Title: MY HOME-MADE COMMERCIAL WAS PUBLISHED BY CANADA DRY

i want to show you the main points there is no point in showing everything i want to show something that can be useful to you so keep watching
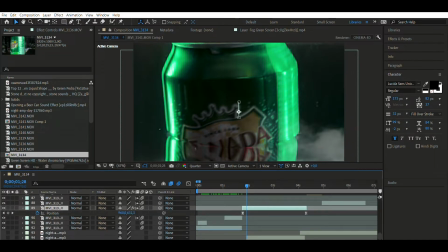268s
we are in after effects let's take a look at this scene the picture was rotated like this but i flipped it over so it looks
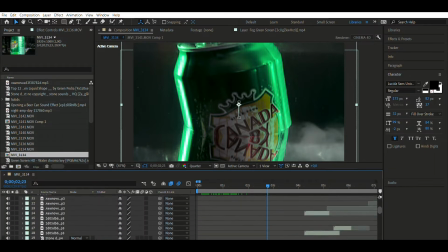276s
like the can is coming out of water you know i did color correction then added some fog the fog footage was downloaded from youtube it
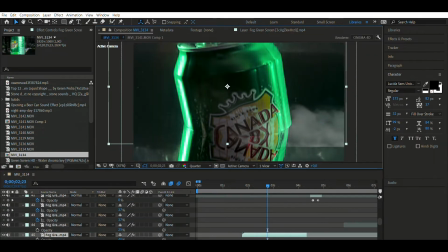284s
looked like this just fork and a green background i removed the background and started looking for the way how the fork would fit better on the video
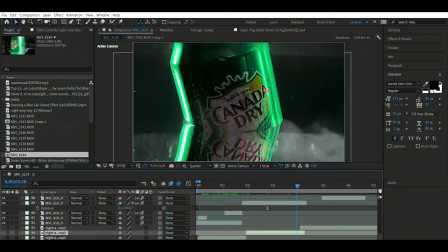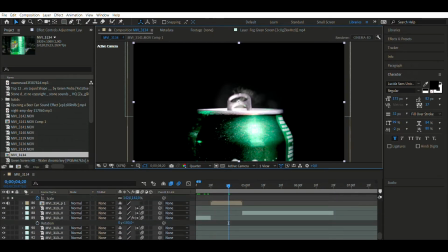299s
the next scene i want to show you is the opening of the can there is nothing complicated here this is the original footage i did color correction i
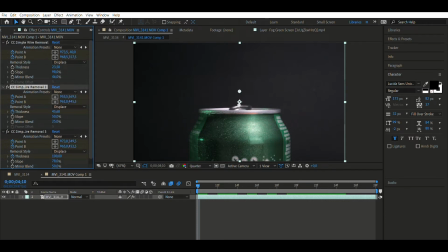308s
used simple wire remover to remove the fishing line it was necessary to create two anchor points that will hide our fishing line you should choose settings that would fit your video the best way.
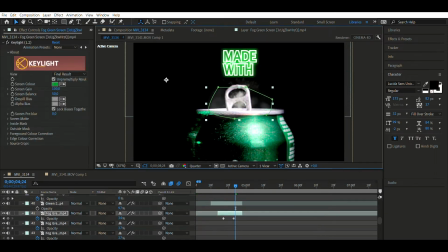319s
I made a mask from fog footage and put it on the top of the can to create feeling of really opening process. I downloaded footage of splashes on the green screen from YouTube, removed the background and put it on a video and made it fit.
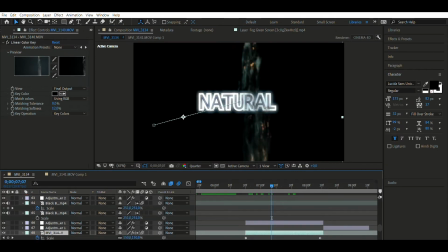339s
Here I did some color correction, I also used the linear color key to remove the background in order to put the text behind the flow.
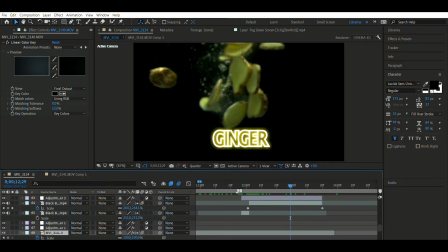349s
This footage was downloaded from the side, I pushed the text down to make it look like the ginger is pushing the text out.
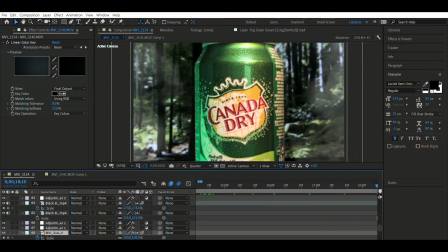356s
This is the last scene I want to show you. I edited fog on the sides near the can, I downloaded the Canada Dry watermark from Google,
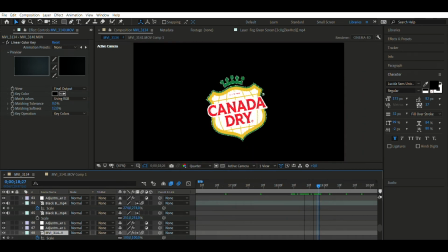364s
I just rotated and animated it to make it look like it was coming out of the can. I used opacity in the beginning of the frame.
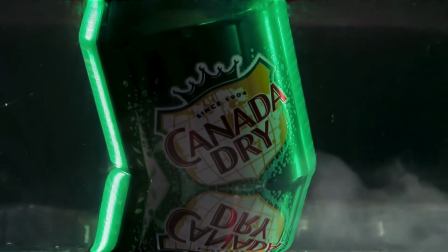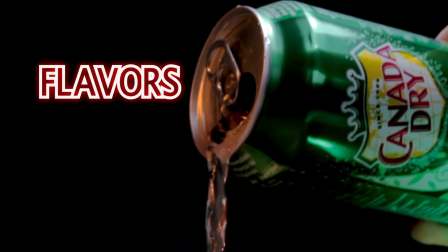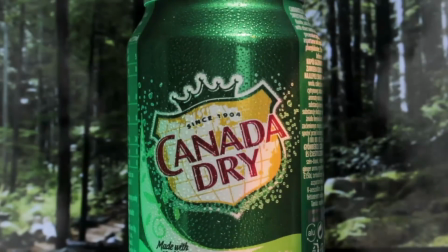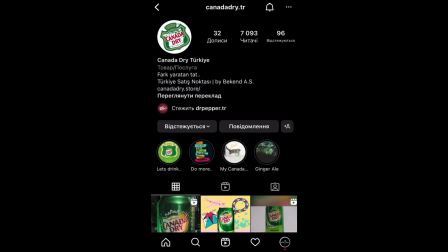399s
I tagged Canada Dry's Instagram pages in the post.
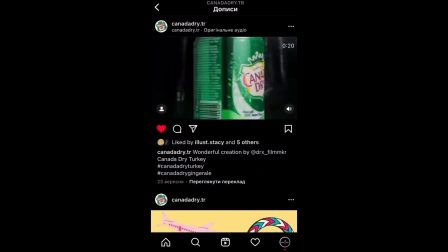402s
They wrote me, they really liked this video, they wanted to post my video on their page and they also told me to call and write them to discuss.
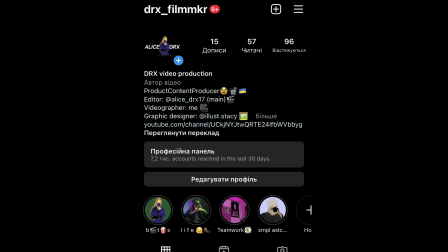411s
Maybe they need this video for personal use. Subscribe to my Instagram where I post my works and backstage is much faster than here. Alice Dirix was with you. Subscribe my social networks and see you soon. I hope you find something useful in this video for yourself